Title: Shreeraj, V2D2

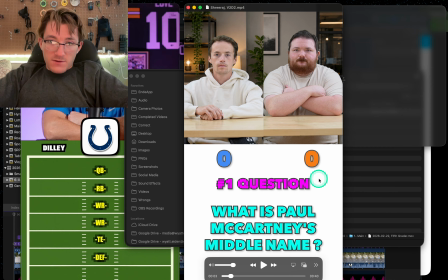[6:07]
what I'm gonna say with these question things is having all this could be represented visually. Like we won't need to actually write it out to tell them. Since there's 5 questions, you can just have a graphic where there's 5 items and then light up the one that we're on.
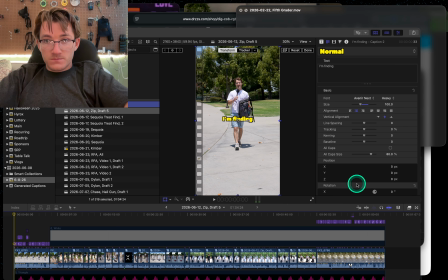[6:27]
And I'm trying to pull it up to show you. But it's, my Wi-Fi is slow.
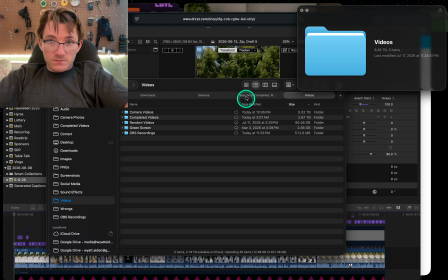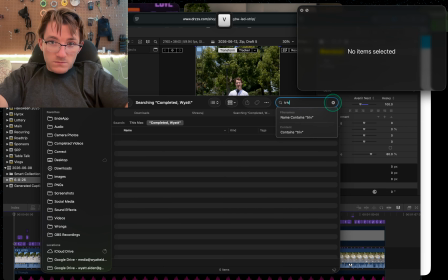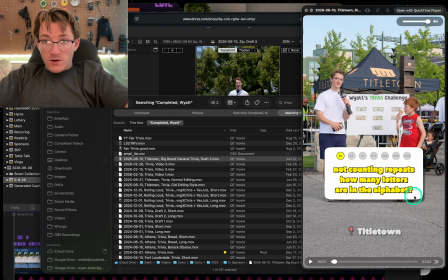[6:48] So here's a Not counting repeats, how many?
Here's a poor example of it from 1 to 100.
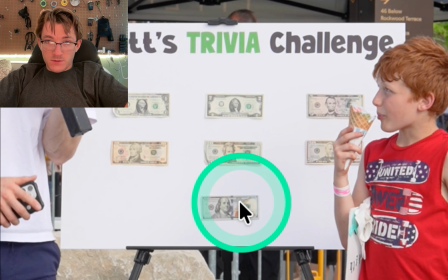[6:54]
So there is a trivia question for each one of these bills here. And instead of me saying $1 question, $2 question,
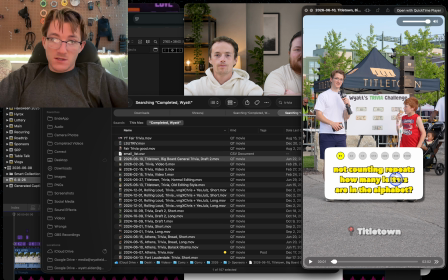[7:02]
or instead of that being on the screen like this is, there's just a small graphic up top and you can tell which one we're currently on.
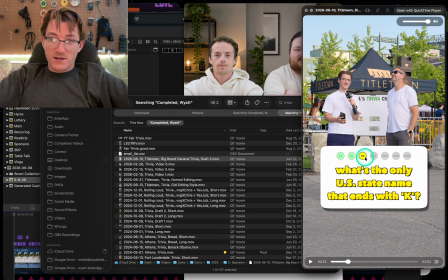[7:11]
And then as it goes through, it changes. So when the $5 questions, that one's lit up and the other ones are kind of see-through.
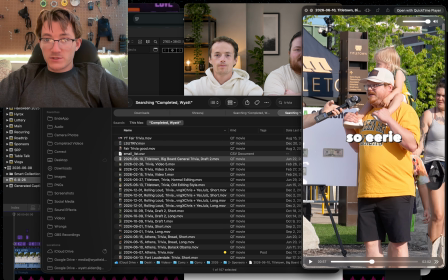[7:21]
That way viewers can keep track of where we are.
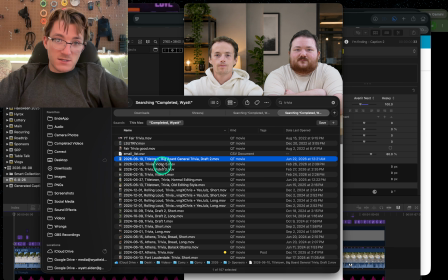[7:28]
I don't understand how my Wi-Fi is this slow. So here's another example.
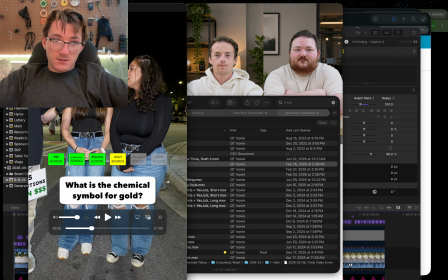[7:34]
Okay, this is another poor example, but
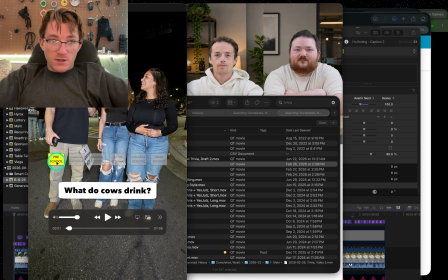[7:38]
so this video is trivia questions from preschool to elementary school to middle school. So instead of me having to say every time elementary school question or middle school question, like instead of me having to say the level every time, it's just on screen and people can see what it goes to.
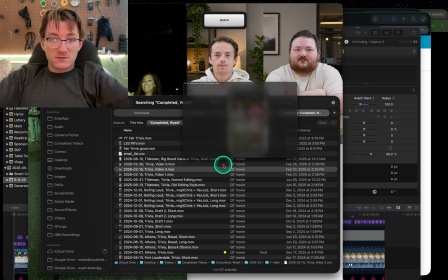[7:55]
Like they know what the finale is. How are none of my videos downloaded?
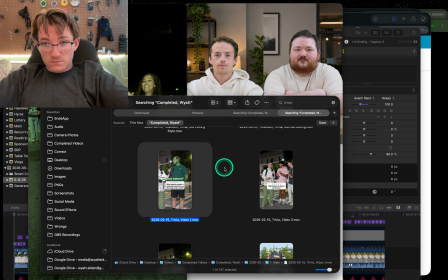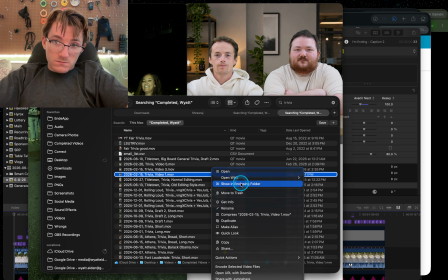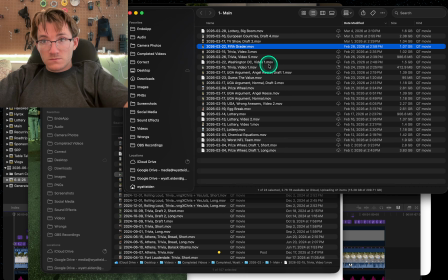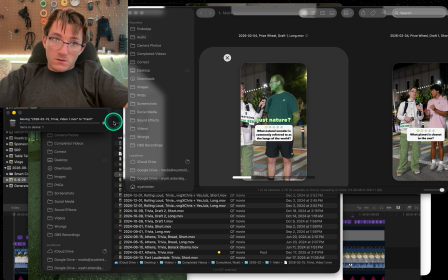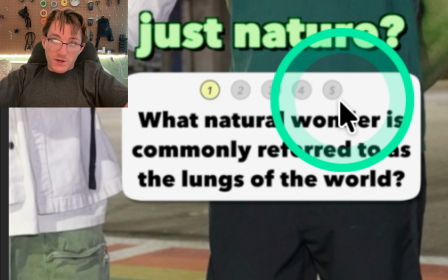[8:36]
Here's another example. It goes from 1 to 5, but the 5 is just a dollar sign.
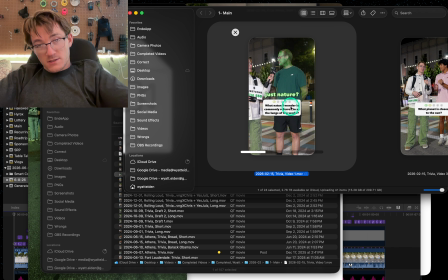[8:42]
This is just unreal.